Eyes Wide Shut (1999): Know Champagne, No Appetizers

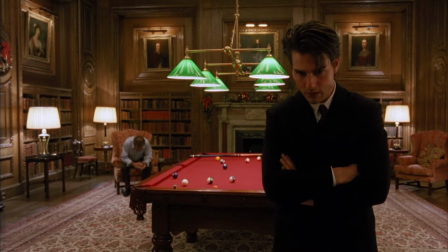(4:07)
It's part of his identity as well as women, money, and power, but not food.
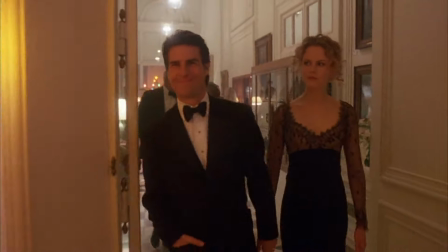(4:13)
Are there subtle messages buried in Ziegler's party? Of course there is.
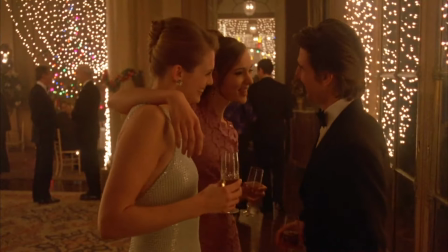(4:18)
This is a Stanley Kubrick film. He either puts messages everywhere or many of his fans think he puts messages everywhere.
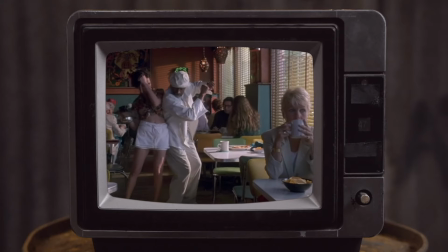(4:27)
When was the last time you talked about The Shining from the ABC miniseries?
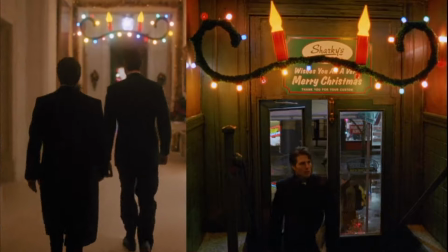(4:32)
Clues are buried in the lighting fixtures. It's even in Ziegler's choice of staff.
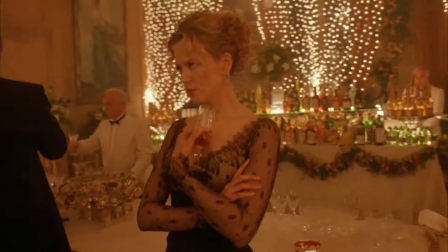(4:38)
Sometimes there are clues in things you don't see.
You have to listen to the notes she's not playing.
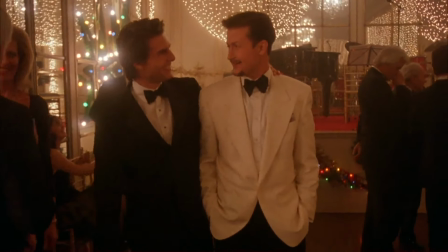(4:43)
The lack of food is just one of many that indicate we are walking through a dream.
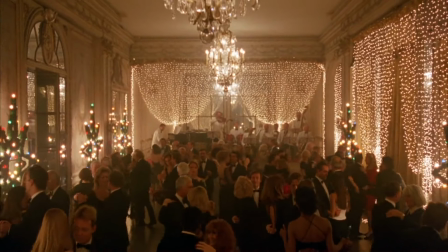(4:48)
It is a fabrication of what a party would look like with enough required elements to be convincing while exaggerating some.
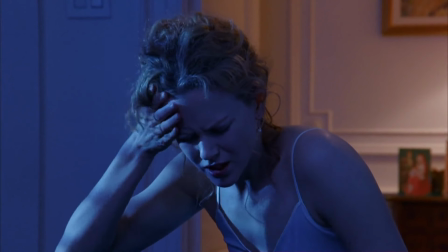(4:57)
Eyes Wide Shut is full of references to daydreams, nightmares, and fantasies throughout.
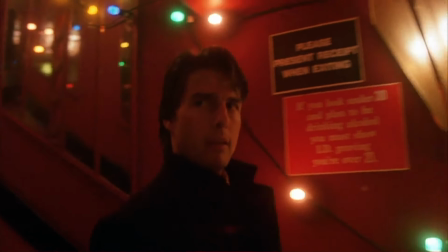(5:03)
The lighting and cinematography is deliberately crafted to appear surreal, almost unnatural.
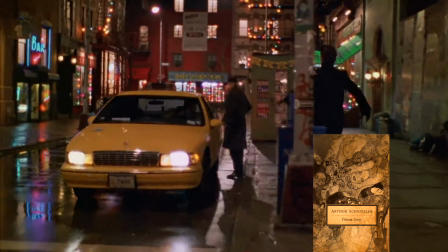(5:10)
Considering Eyes Wide Shut is adapted from the 1926 novella Traum Novell or Dream Story written by Arthur Schnitzler,
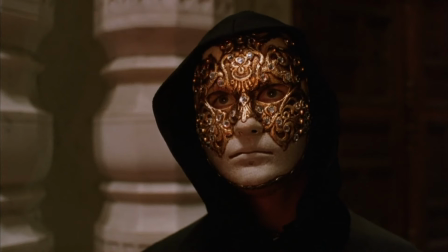(5:19)
it makes sense. Remember when I said this is a film and not real life?
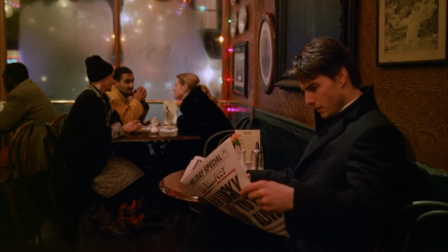(5:24)
Movies also fabricate believable worlds with design, symbolism, and props to make you accept what you see as reality.
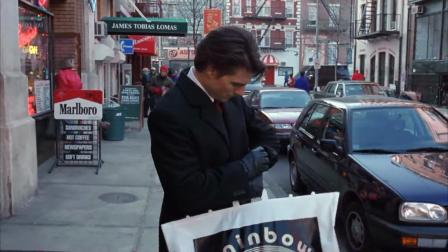(5:32)
This isn't Greenwich Village. It's built on a soundstage. No, this isn't a real Christmas party.
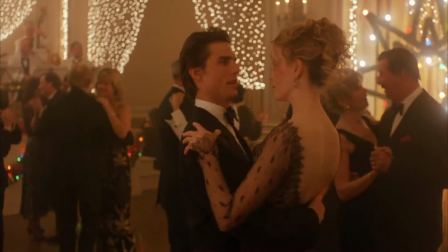(5:38)
It's make-believe. But so are dreams.
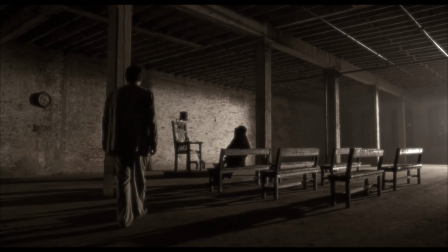(5:41)
Dreams, much like a movie set, have props, a general theme at times, and recurring characters.
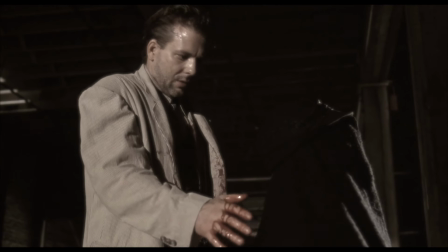(5:48)
They have exaggerations, and if you are lucid enough, notice things missing that should not have been.
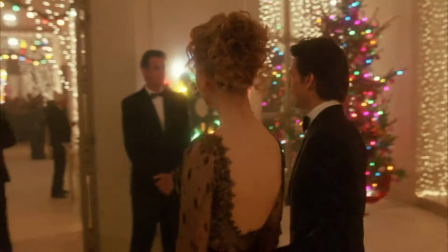(5:55)
Ziegler's party has a checklist of things you'll find in a dream. Let's start with exaggerations.
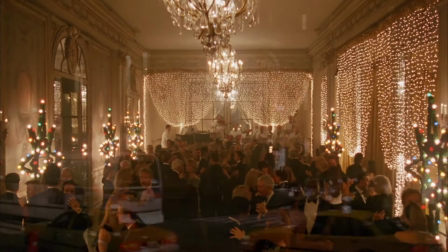(6:01)
There are the party guests and the venue. Ziegler's home is built as a banquet hall.
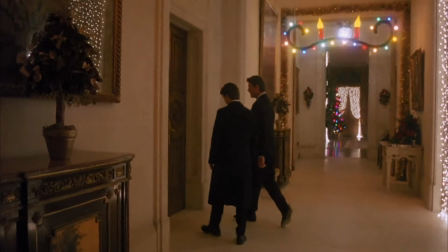(6:06)
We know this is his home, because Bill returns later to Victor's study.
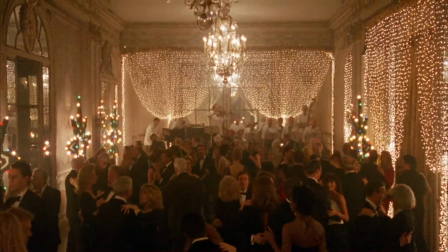(6:12)
The number of guests is over the top, not to mention the floor plan. How many more guests would it take for Ziegler to consider hosting his party elsewhere?
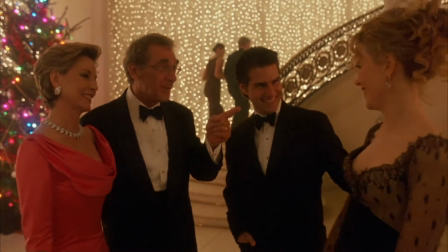(6:21)
There isn't even a crack about the mammoth size of the place.
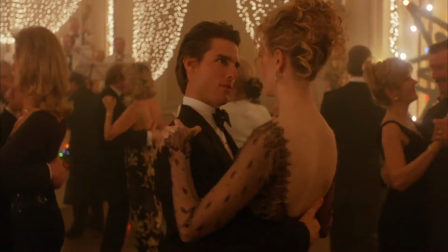(6:25)
True, Bill and Alice have visited before, but there isn't a sentence of exposition for the audience's benefit.
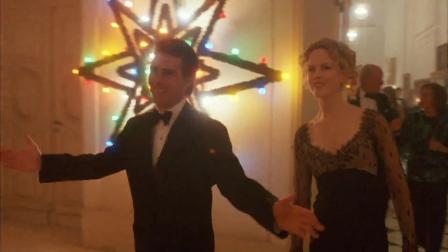(6:31)
It's all assumed as normal. The lighting is a deliberate Kubrick cinematic motif.
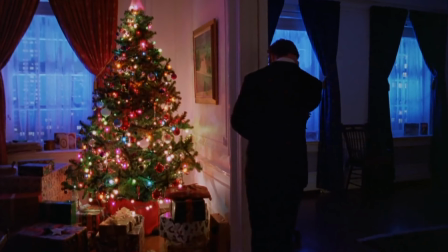(6:37)
It is dreamy by design. We're supposed to be fascinated and take it for granted, as most of us do during the holidays.
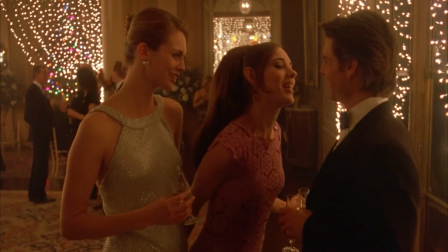(6:45)
Some dreams, the more rated R kind, have out-the-blue temptation or illicit fantasies.
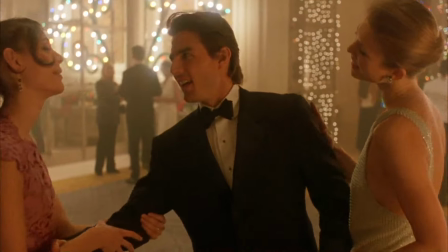(6:53)
Depending on the dreamer's alter ego, may experience apprehension and self-doubt.
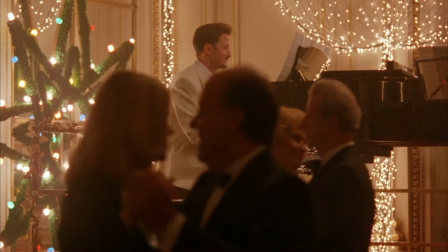(6:58)
More prevalent is sudden change of tone and atmosphere.
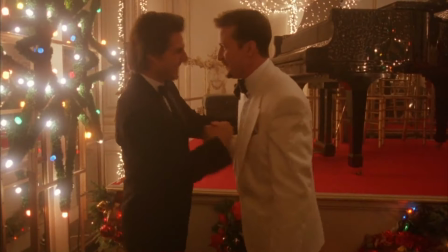(7:03)
Bill's dream wanders from a dance with his wife to reuniting with old acquaintances to be tempted by sirens,
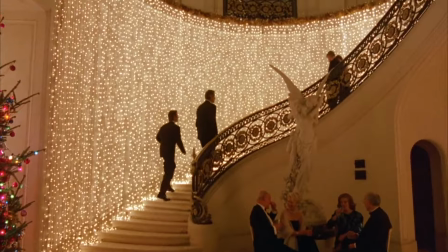(7:10)
before finally whisked up and above to a sobering life and death situation.
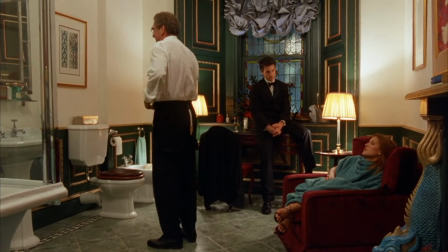(7:15)
Some party.
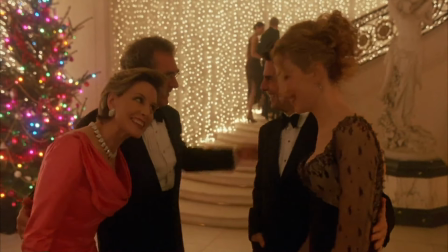(7:17)
Then there are the characters in a dream, along with your familiar family and friends who drive the message of the dream, the NPCs.
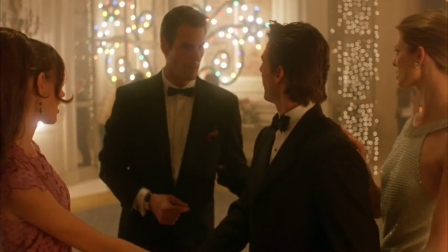(7:25)
The NPCs are your background and fillers. You're not supposed to pay too much attention.
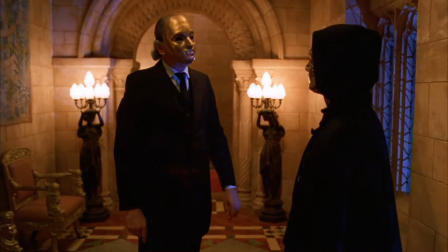(7:31)
But your brain does. They can appear again in future dreams, taking up similar roles.
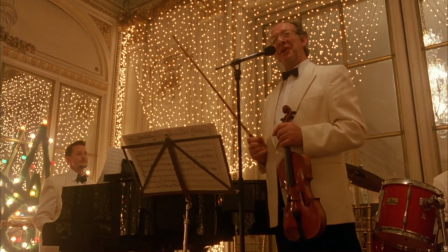(7:38)
There is the music. It is as subtle of a clue as the lack of food. It is out of sync throughout the scene.
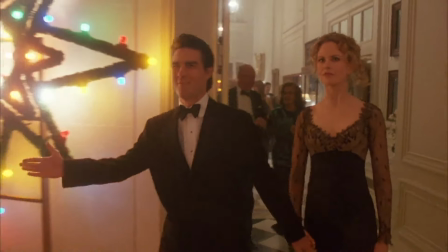(7:45)
I'm in the mood for love, plays when Bill and Alice enter Victor's palace,
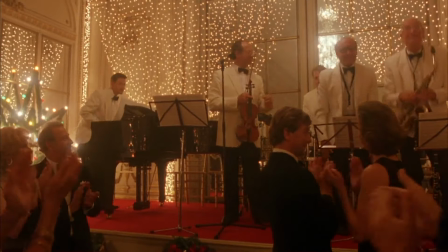(7:50)
and continues uninterrupted through its end, a minute and fifty seconds later.
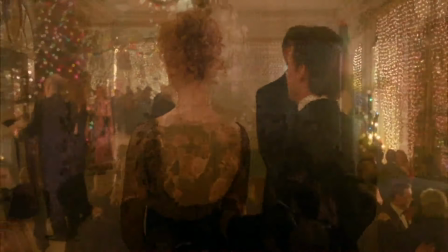(7:56)
However, there is a dissolve into a jump cut in the middle of it. The music plays in real time.
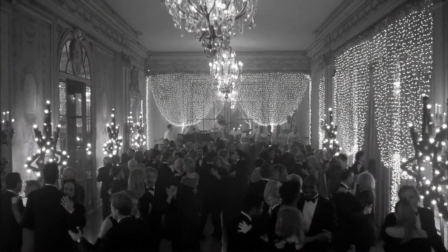(8:02)
This is unnatural, even may be described as surreal. We're not supposed to notice, just like we're not supposed to notice seeing the violin player in an opening extreme wide shot, but don't hear him.